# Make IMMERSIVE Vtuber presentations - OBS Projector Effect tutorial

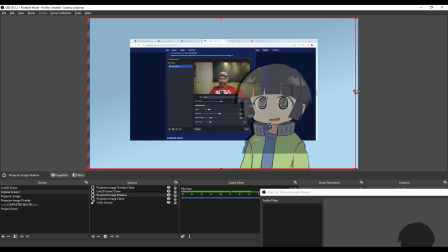247s
And I'm gonna move it slightly over to the left.
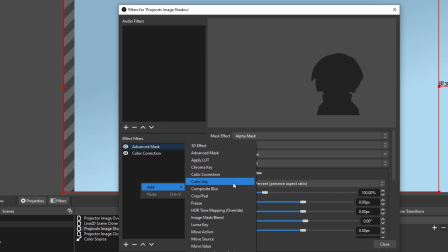250s
I'm also going to add another filter to the shadow, which is the composite blur, so I can soften up the edges just a bit.
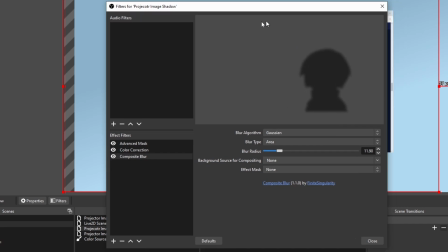257s
As you can see here, if I were to zoom in, you can see the edges are a bit more blurry. It looks a bit more blurry.
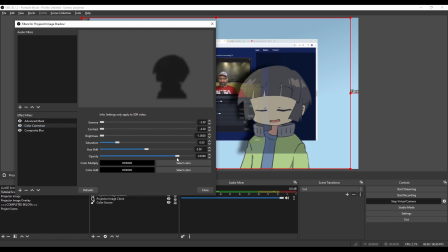262s
I want it to have a bit more presence, so I'm gonna turn up the opacity a bit. Yeah, actually near 100%.
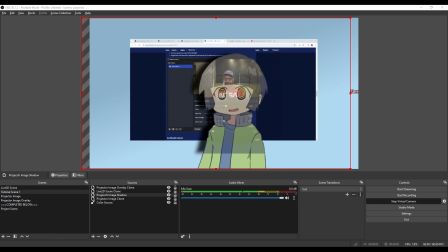268s
Okay, great. We are actually almost all the way there. I want to add another thing on top of the overlay.
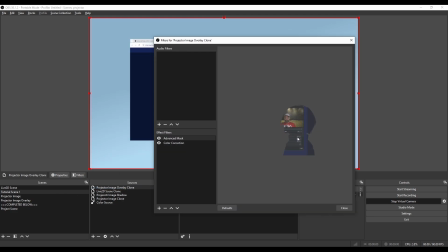273s
Again, this is the overlay that's going to be casting the light on top of our VTuber model. So I want to increase the contrast a bit, maybe slightly increase the brightness and gamma.
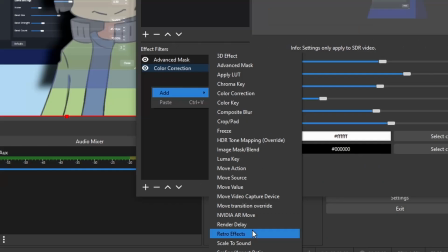282s
Then I'm going to add a retro effect. I'm going to add a retro effect,
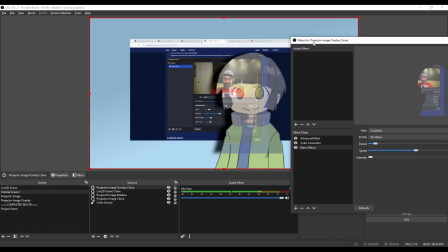289s
scan line, and I want to add scan lines on top of this just to make it look like the projector is kind of flickering.
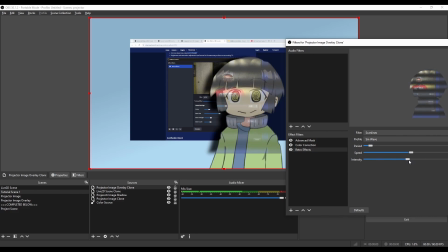296s
So if I increase the intensity. All right, those scan lines are a little too thin.
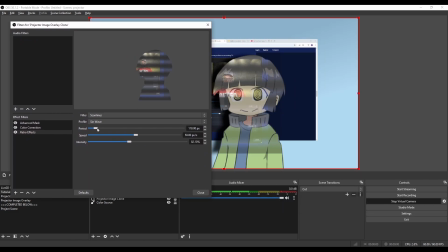301s
Those scan lines are a little too thin for my taste, so I'm going to, I'm gonna move the period up here. Maybe move the speed up a little more. Just for this demo, I'm gonna make it extra obvious, but of course you can do whatever you want on your stream.
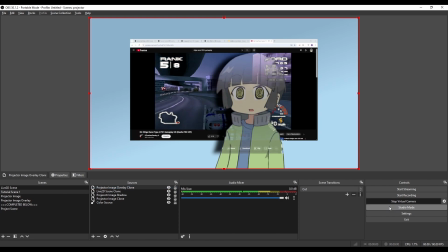316s
Awesome, back to the Ridge Racer gameplay. I'm gonna show you one more cool thing because we set up this extra projector image scene.
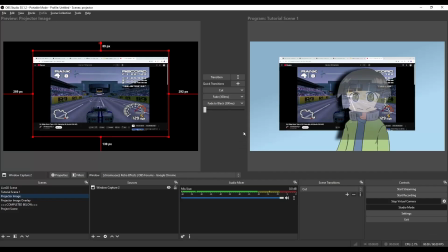322s
So I'm gonna click Studio Mode, click Projector Image, which is gonna let us edit this projector image scene we set up and add new assets to it.
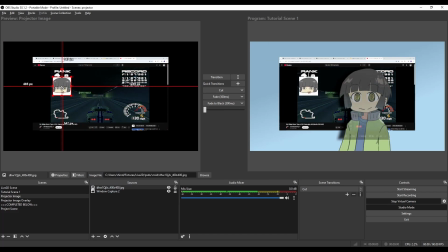329s
So if I drag in my, let's say, profile picture, I can move it around and it gets added to the projector image.
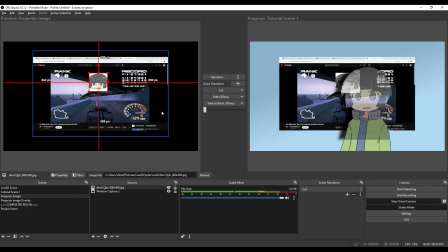337s
So you can start compositing new elements into your projector image because it's in an entirely new scene.
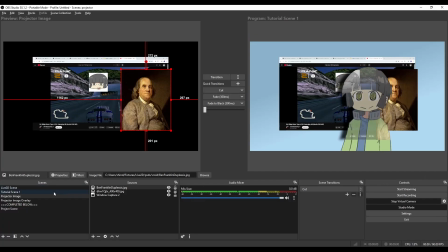343s
Yeah, so I'm gonna add this extra picture of Benjamin Franklin here. And here's the really fun one. I can add a Twitch chat to the projector and overlay it on top of my model.
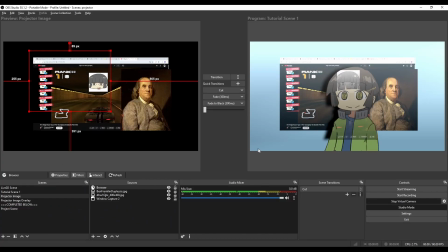350s
So really with this extra scene, you can build anything into your projector image.
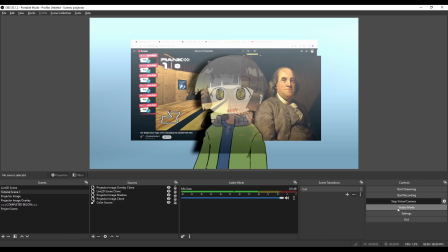353s
One more thing that's a nice detail to the projector effect, but can also be used in other streams, is using advanced mask to light the scene.
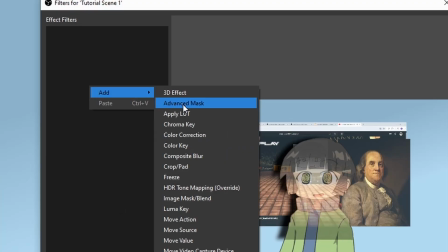359s
So if I right click my main scene, go to filters, add an advanced mask. It just cropped everything into this rectangle, which I don't want.
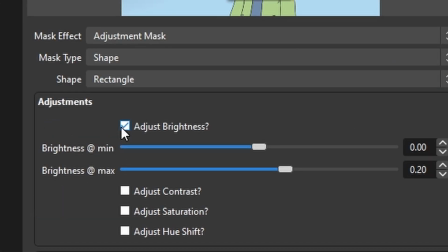366s
So I'm gonna change this mask effect to adjustment mask, click adjust brightness, and now it's just making that area brighter.
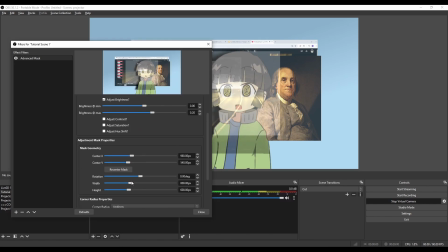372s
I'm gonna make the area a little bigger to encompass the projector.
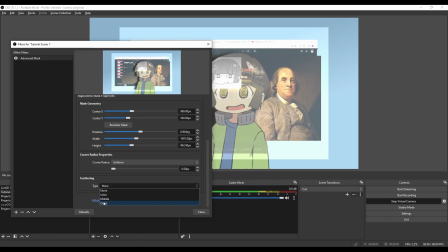376s
I wanna make it slightly bigger because when we add feathering, outer feathering, it's gonna shrink the rectangle a little bit.
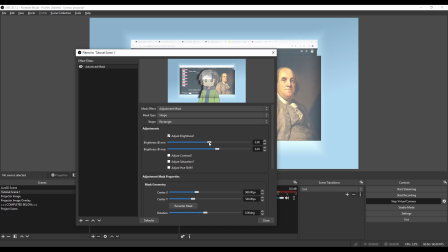382s
And now I wanna make everything outside the projector darker. I'm gonna turn the minimum brightness down.
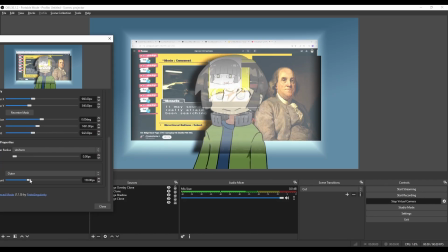387s
There we go, there we go. Maybe I can turn the feathering up even more. Oh, that looks pretty good.
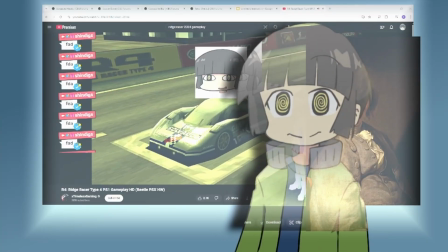391s
It's a subtle lighting effect. It's that extra level of immersion, and you can really see the effect as I like move out of the scene and into the projector.
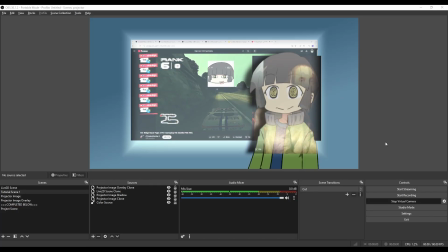398s
All right, that's it. Thanks for following along. If you make something with this, tag me on Twitter at Blue Sky with a screenshot. I'd love to see it. And oh my god, I forgot the most important part of this entire tutorial. Holy crap, and we're at the end. Okay, I promise you really need to pay attention to this part. Oh, I'll step out of the way here. I think this step is pretty self-explanatory.
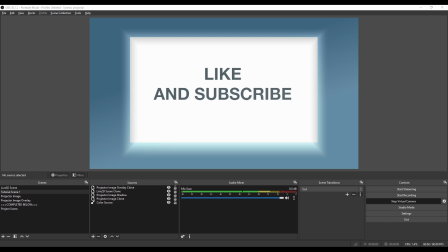415s
Really important. Super important.